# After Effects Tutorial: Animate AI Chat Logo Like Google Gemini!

Google Gemini is making headlines everywhere. They just dropped their most powerful model ever with Gemini 3 Pro, which has topped the LM Arena leaderboard with unprecedented scores. But here's the thing, it's not just raw performance that makes people connect with a product.
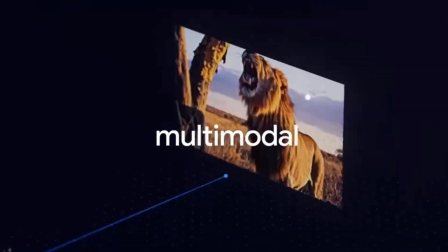It's the experience, it's the design language, it's those little moments of delight that turns users into believers.
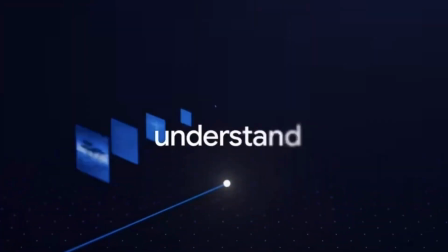And one of those moments with Google Gemini is in its loader animation. That pulsing, spinning, bouncing Gemini logo you see when the AI is thinking, it's not just a loading spinner.
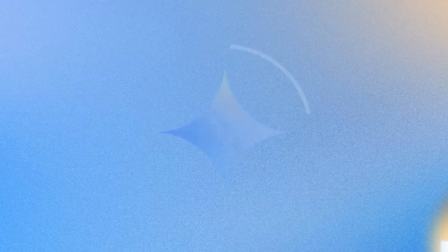It's telling you a story. It's saying we're working on something alive. And what's more is that it uses a principle of animation that defines today's user experience with artificial intelligence. And if you master this rare concept, you've mastered a basic foundation of the AI era design. In today's video, we are going to reverse engineer the Google Gemini loader animation. We'll break down the exact techniques used to create this smooth, intelligent feel. So whether you're building your portfolio or working with clients in AI, or you just want to level up your After Effects skills, or you want to learn how animations are being used in AI products, then this video is for you. Let's break down what makes this animation actually work, starting with motion.
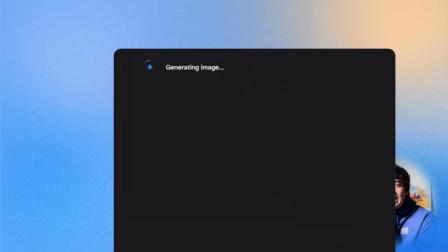One of the best examples of this is the small animated diamond that appears while Gemini is thinking.
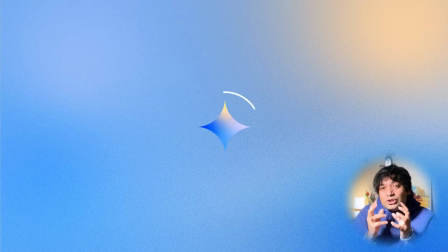It's subtle, but psychologically, it's powerful. The motion uses one of the oldest animation principles, anticipation. Anticipation means showing something before it happens, a cue that something is about to occur.
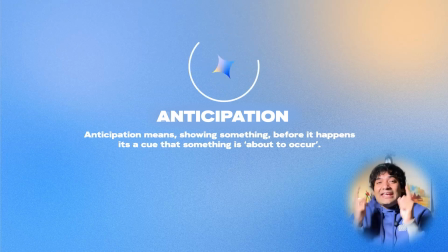In Gemini's case, that animation tells us it's thinking. It creates tension, curiosity, and connection. It makes AI feel present. And anticipation is a principle that is derived from human life.
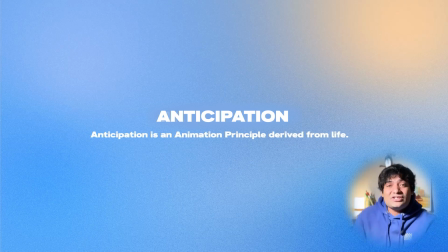And I've gone deeply into this concept and this animation principle in my 12 Principles of Animation series. And it's completely free and available on my YouTube. Definitely check it out. It makes AI feel present.
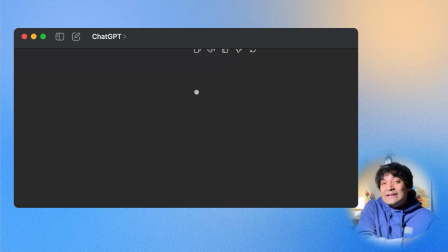And this principle is now everywhere. In ChatGPT's dots, in Copilot's waves, in Gemini's shimmer.
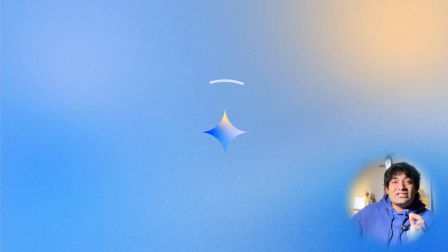And today we'll recreate this Gemini animation in After Effects step by step and see how a few keyframes can turn static geometry into something that feels intelligent.
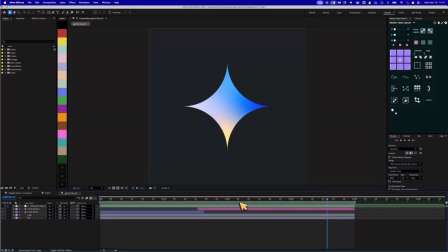Just before we start, I just want to let you guys know that I'm sharing this project file with you guys,
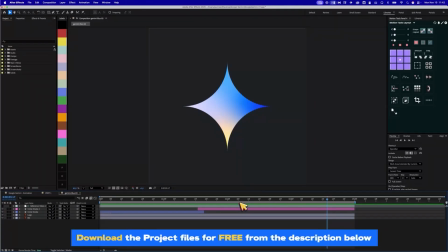so you guys can download it from the description below and you can open it up in your After Effects and follow along exactly while I explain you guys.
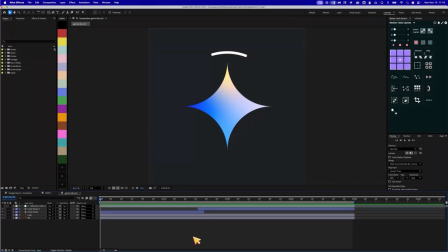But the first thing I want to do is actually replay the final animation right from start to end, and then we can take it from there. This was really helpful to plan out the rest of the video, was to first start from this little top part.
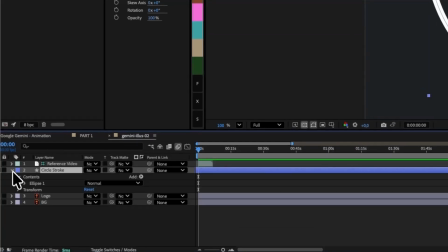And the way I did it, we will twirl this down, come to add, and then click on this triangle button. And what we are looking for this animation is trim paths. And the moment we add a trim paths to this stroke, if I just increase the stroke,
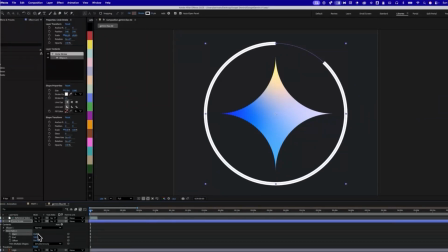you'll see that I can easily just control the amount that this stroke line trimming in its path.
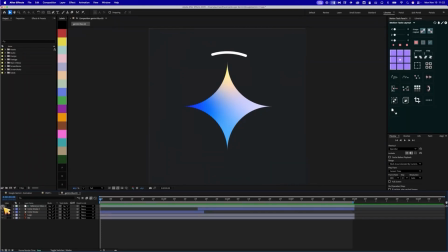So the first thing I did was I saw in the reference video that this little top part,
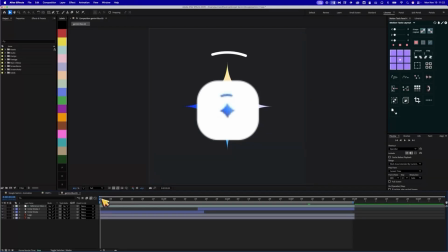this little piece here, is always where it starts. And even when it comes to an end, this is how the stroke layer kind of comes to an end right here in the middle.
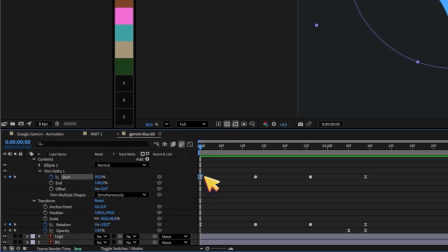And then again kind of elongates. And you can see we've got the first keyframe here, and you'll see that this percentage of start is at 90%.
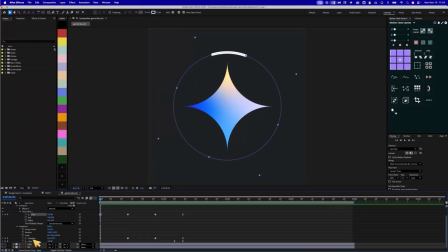And at 90%, you'll get this little piece right here at the top. But don't forget, I've also put the rotation at 20 degrees of the entire circle, right?
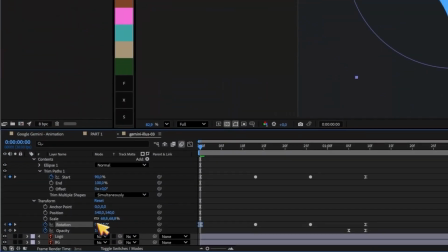So if I rotate this, you'll see it's the circle that's rotating, just so you guys know. And that's the child of the transform property of this circle stroke layer, right?
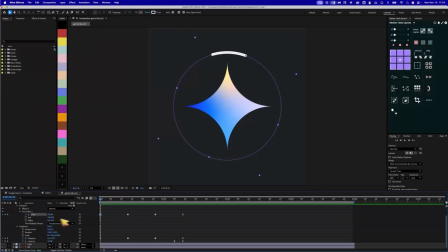So at 20-degree rotation and at 90% start trim path stroke, you will be having this stroke at this position. And then we move 10 to 12 frames forward. And once we move forward, you'll see that I end it right here.
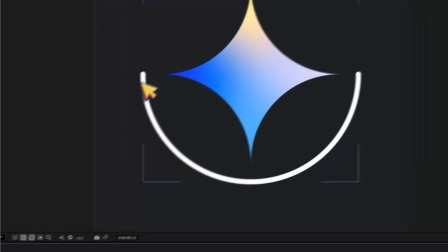So we go from here and we end here where we've created kind of this half circle here at the bottom, right?
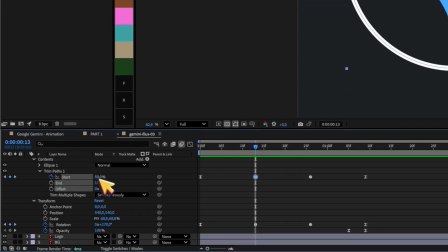And to create this half circle, the property changes from 90% of the start stroke down to 50%, right?
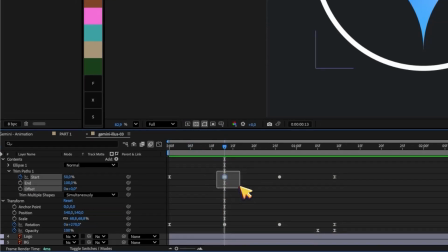And that's how it kind of elongates. So we go to 50%, and while we are at 50%, we simultaneously rotate the circle to 270 degrees.
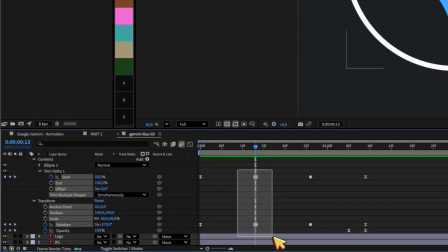So from 20 degrees to 270 degrees. And that's exactly what will get you to this point, having this kind of semicircle.
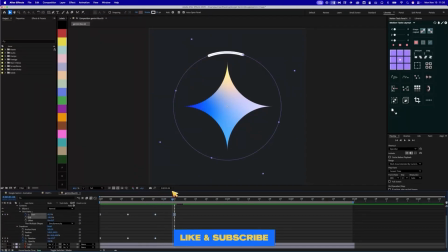So we do one full rotation and we come back up again, and this is the very important part. For this to loop properly,
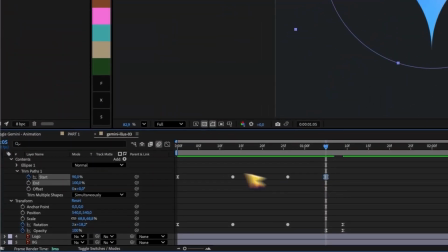we need to make sure that we are back in this last keyframe is identical with this first keyframe. And the same with this one, right? Same with this keyframe, which is at 20 degrees here in rotation. when I come all the way here,
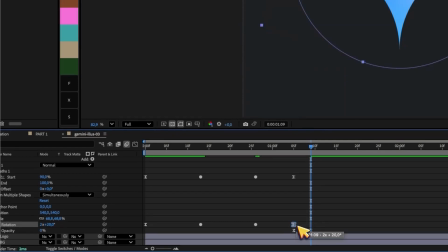and this is the kind of last keyframe, I've not moved it here as well like this. So now I've moved it. You'll see here as well, we've got 20 degrees.
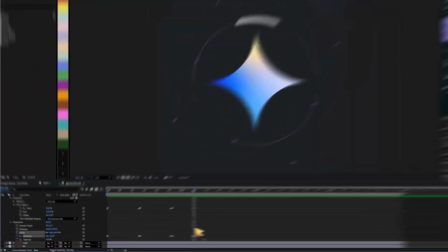But this 2 means we've rotated twice, but we've come back to the same amount of rotation after the rotating twice to 20 degrees.
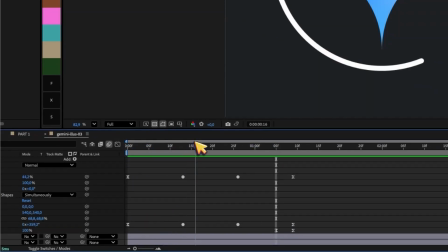So there you have it. That's how you kind of get this full rotation back into the same little state that we had before.
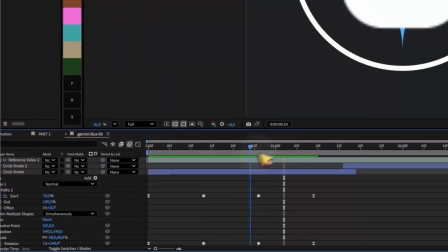So then if you see the example animation here as well, so I'm going to just move forward to where it ends,
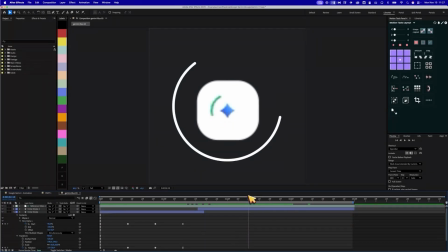and you'll see where that circle ends, you'll see that this circle just vanishes and this diamond just kind of scales up. And that's the moment where we are in right now. So here we've got the rotation done. Here we scale up, rotate twice, 1, 2, and then we scale up again, right?
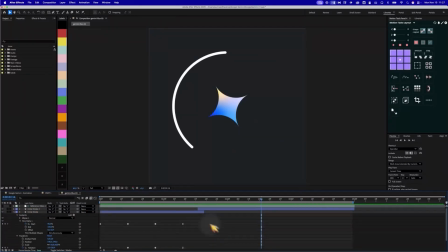So I'm going to just turn off the reference video now, and I'll show you guys what happens here. We finish the 1 rotation, and then we scale up, and then we scale down again, just like in the reference video we saw.
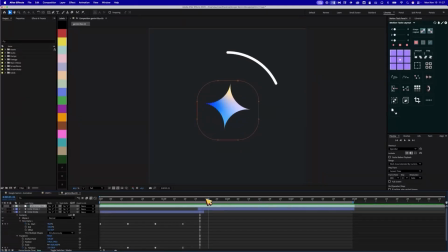And then you'll see we do 1 rotation, and while it rotates, this is for the first time when the diamond rotates. So it rotates with the circle in the same direction of the circle. So we do 2 rotations with the circle, 1, 2, and then we finish right at the top where we are supposed to.
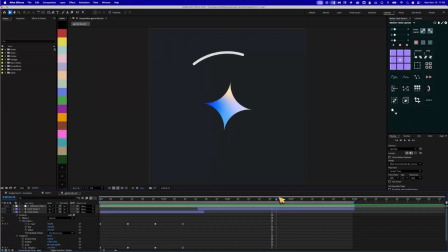But here what we've done is we've simultaneously, while it finishes, we've rotated up and finished the final rotation to scale up.
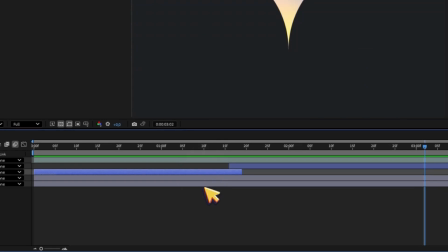So let me show you guys how we did the ending part. So press U. Here's the final kind of
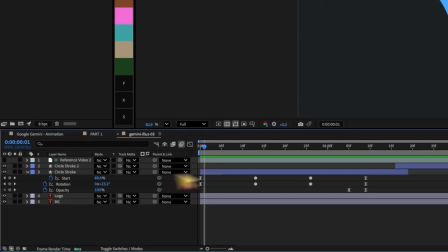simultaneous animation on the start stroke path and the rotation of the circle stroke, which has brought us to this part.
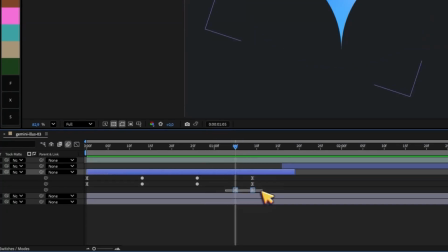And then right before it's ending, I've already started the opacity animation from going from 100% to 0,
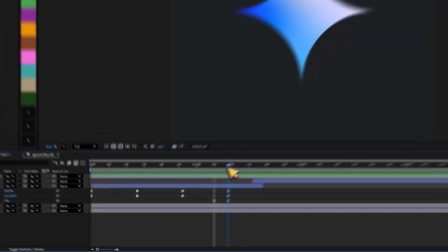so that we kind of make it disappear very nicely and gently. So it happens like this, and then it disappears.
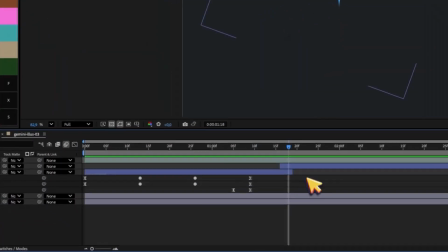And right after it disappears, we do the little bounce up and then go down. And how I've done this is I'm going to open the logo here, logo property.
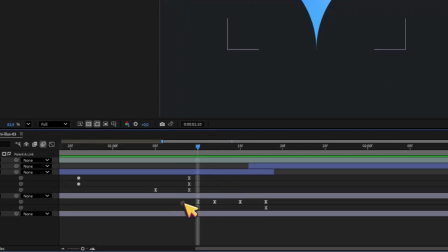You will see that right after this disappears, the logo property here, the diamond, has the scale properties.
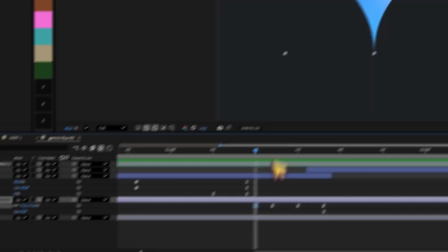So I'm starting at 75% of scale.
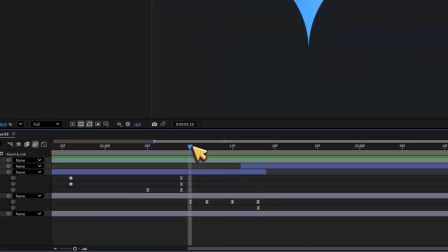And here you'll see that I've got a little bit of an anticipation, which means I go in the opposite direction first,
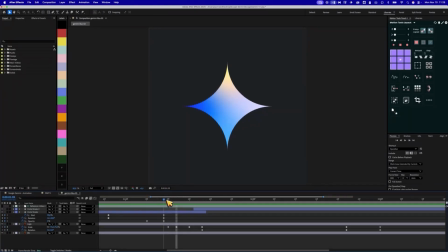and then I zoom down and I do a double anticipation. You'll see that from 75, we go down to 70, right?
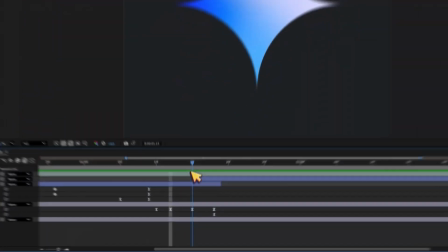So a quick jump back, and then we go again, scale up to 85, and then we go all the way down to 40. And that's where we kind of end our scaling while it rotates.
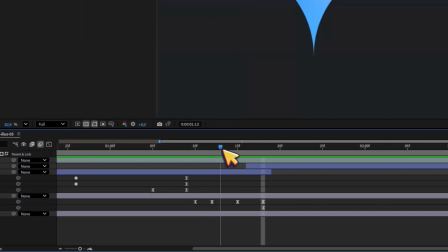So you'll see there's a lot of these anticipatory movements that create this dynamic effect.
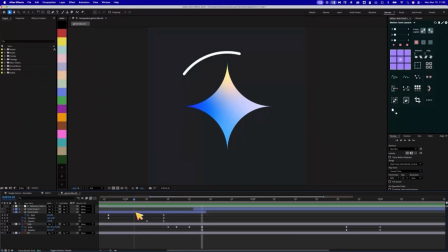So let me just play that to you again.
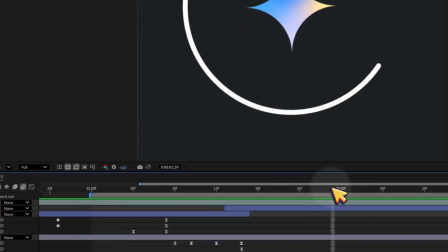I'm going to press B to change the start point and the end point of the preview, so that we can just focus on that part, and I'll play that once more.
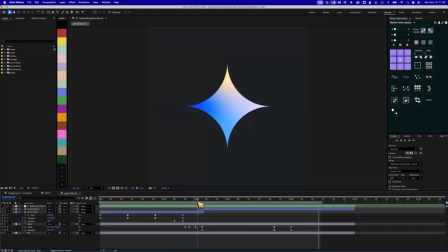So we do an anticipation, and then we scale down easily. So once we scale down, you can see already that this stroke line has come up again.